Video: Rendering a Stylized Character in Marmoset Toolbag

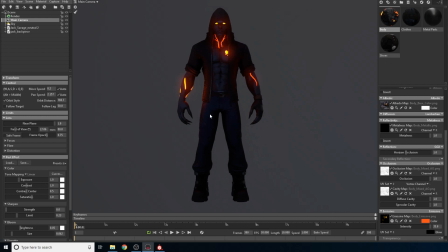12:24 So I kind of like how it looks. I just saw it in a tutorial and I'm like, yeah, this looks a lot better than my usual renders. So I'm going to keep using the 80 millimeters here in the lens. Now, yeah, finally, let's go to the lighting. So I'm going to use kind of like a studio setup.
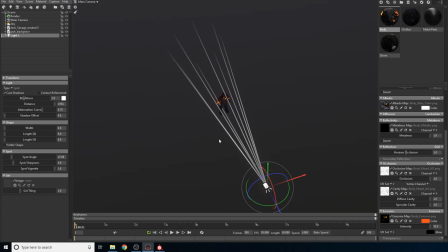12:44 And that means a key light, a rim light, and a fill light. But for this one, I'm going to try to keep it to probably more than that. So what we're going to do is, this is going to be our key light. So let's name it as such.
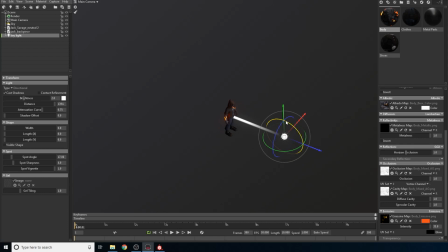13:02 There you go. And I'm going to use directional lights.
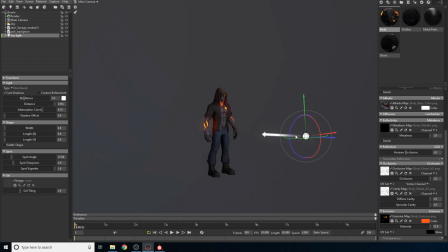13:08 I used to use Omni lights if you watched my old videos, but those are a little bit harder to control because you have to play with distance and all of that. Directional lights, you just have to rotate. That's what I love about them. There's not much you have to do to them and they're a lot simpler to use.
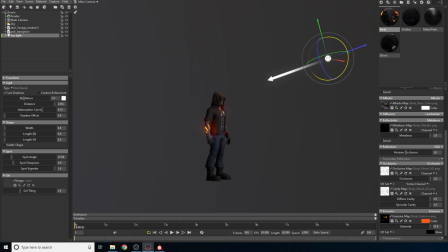13:26 So what I'm going to do is I'm actually going to have my key light around this position.
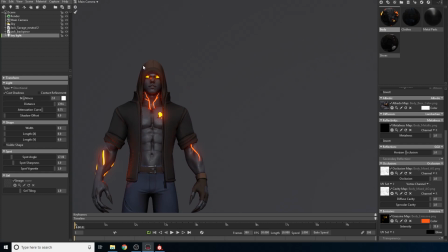13:32 That way I create a little bit of a dramatic effect around his hoodie and all of that.
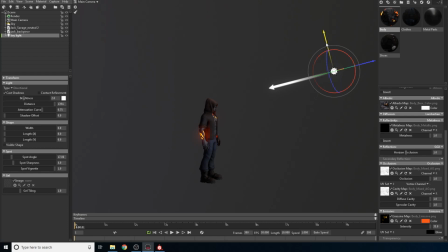13:38 I'm actually going to bring this back over here and put it in view.
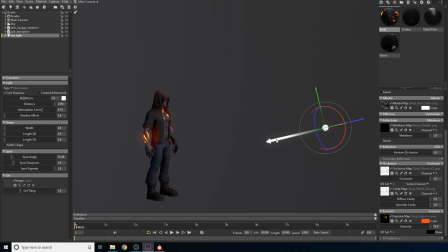13:43 So when I have my camera, I can see what's up. And by the way, when you're using directional lights, that's another thing about directional lights.
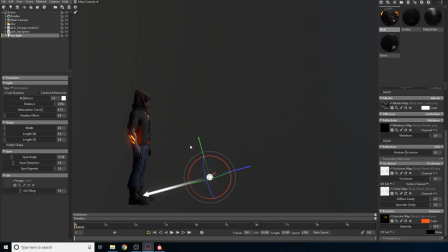13:49 They can be wherever. They can be like at his shoes. And all that matters is the rotation because they're an infinite light. That light's not actually being generated from this point. It's actually being generated as if it was a sunlight.
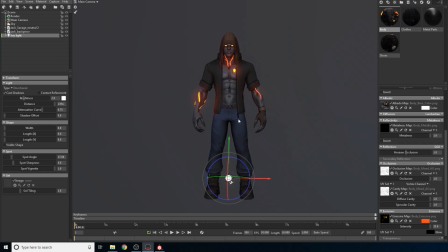14:04 So that way I can keep the lights in camera. That's another feature that why I started using directional lights as opposed to just regular Omni lights, which I had to keep at a certain distance. I'm just gonna go like this. Let's see. Yeah, I'm just trying to create a little bit of a more dramatic shot.
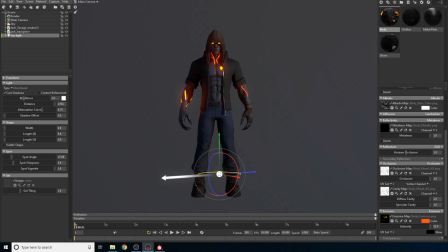I think I'm gonna keep this one.
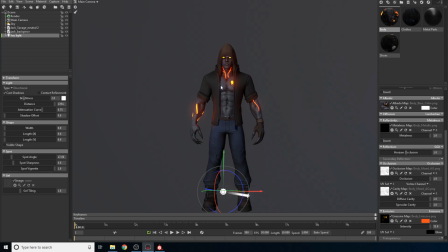14:42 And yeah, that way it's not super flat because one of the things that you don't want when you're lighting a character is for your character to look flat. So I like those little shadows that are generated around here. And I'm also going to be adding extra lights. So This isn't done yet.
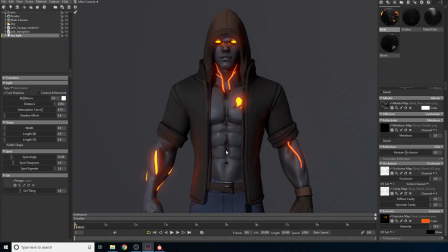15:00 One thing that I like to do though is to bring the shape all the way to the W, and the reason being is if I get closer to him,
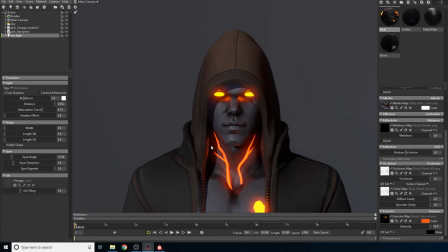15:08 you're gonna see this is very, very sharp light. And while this looks nice and cartoony, it's not the kind of effect that I want. So I'm going to increase the shape, and you're gonna see how this softens, which is precisely how actual real world light behaves.
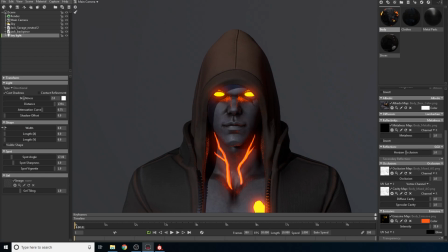15:27 Unless you're shining like a super bright light on top of an object, the shadow will never be this crisp. This is actually very cartoony and doesn't look bad, but it's not what I'm looking for. So I'm going to soften that up.
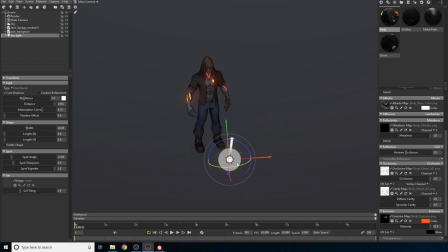15:41 And let's back away. And let's create a couple more lights.
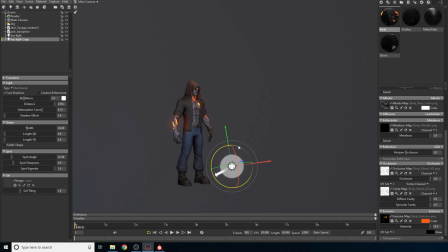15:47 So I'm going to be creating the rim lights out of this one. So if you hit Control W, you pretty much duplicate the light you already have.
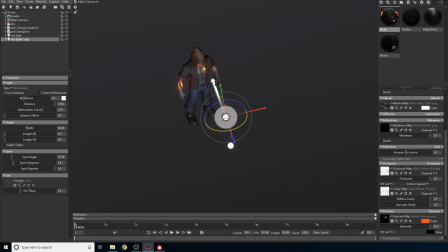15:56 Not just for the lights, this works for absolutely everything you're making.
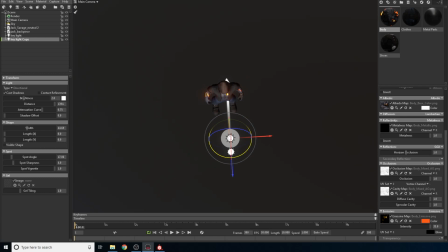16:00 In Marmoset Toolbag, every time you hit Control W, you would just duplicate. So I'm just going to rotate this, and this is going to be one of my rim lights.
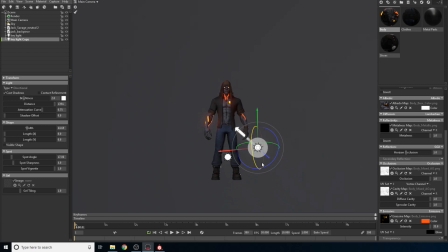16:12 I'm going to put it over here, and again, just like I said, the beauty of a directional light is position has no meaning. What has meaning is rotation. So I am going to try to make it going this way.
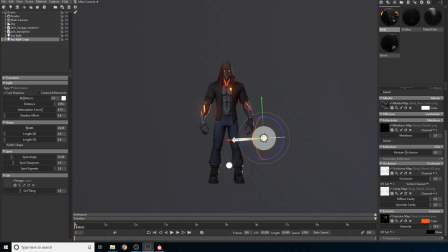16:32 Let me see.